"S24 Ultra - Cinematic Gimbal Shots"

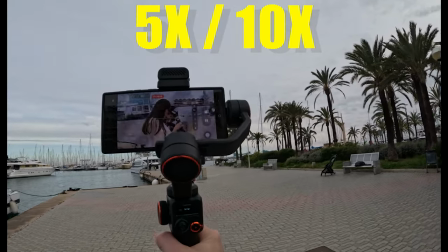to achieve very personal moments switch to 5x or the 10x lens that will make the world spin around your subject
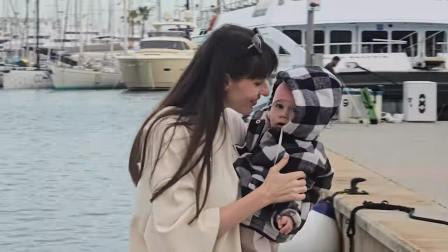and it looks that the time just stopped for them beneath the starlight sky
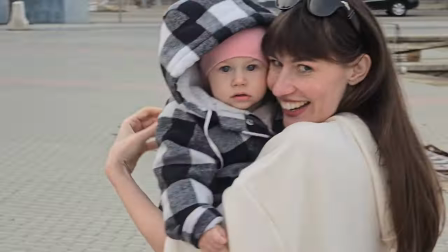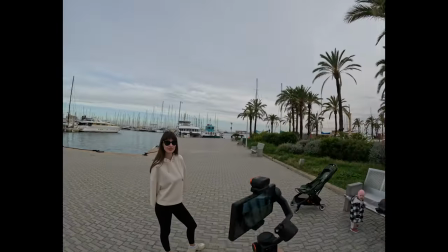the second option is to use the ai tracking of the cam just show the ok sign and the gimbal will automatically start tracking
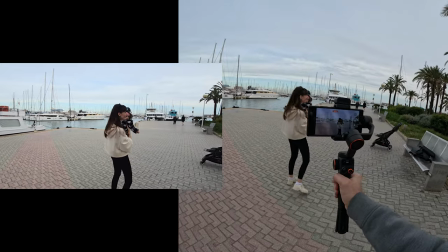you which will allow you to do the perfect orbit shot without inserting any effort the
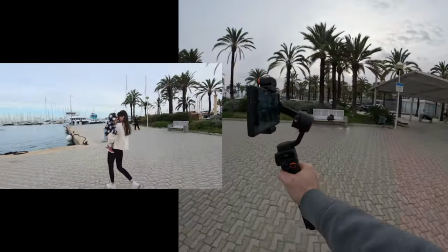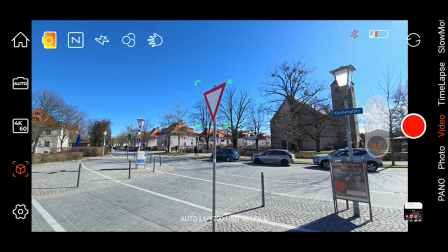third option is to use the tracking from the gimbal application it can produce pretty good results as well I prefer having full control and operating the gimbal manually boring tracking shots no problem let's take it to the extreme turn on the 5x lens lock the exposure and reduce the gimbal sensitivity to low
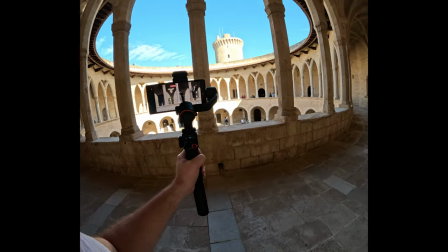the
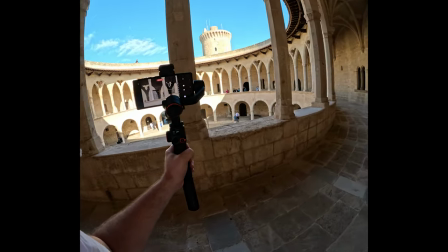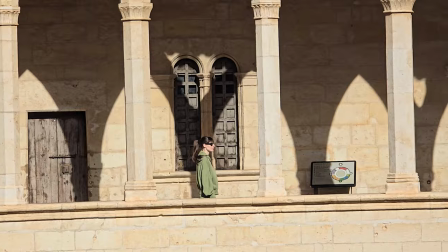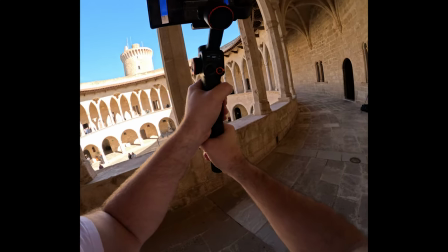telephoto lens has amazing reach and you can experiment with the elevation for the next
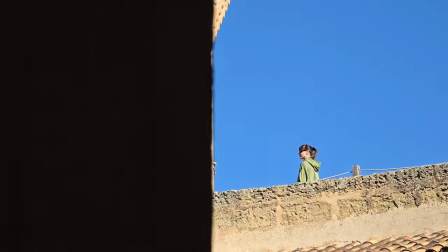shot i'm staying one floor down running
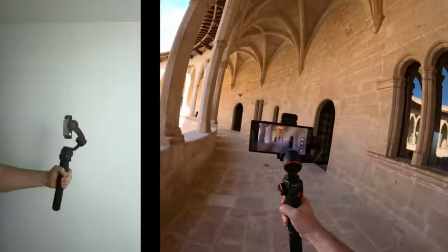with the gimbal can create very dynamic shots for the best result tilt it to 45 degrees.
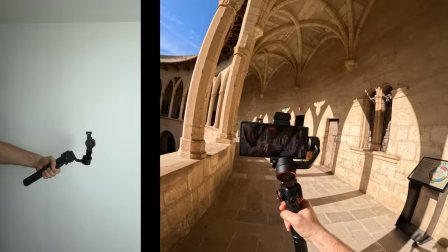In that way the gimbal absorbs the most amount of shake.
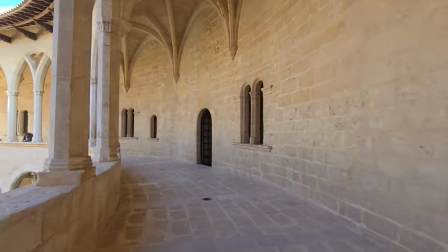See you in the next one, bye!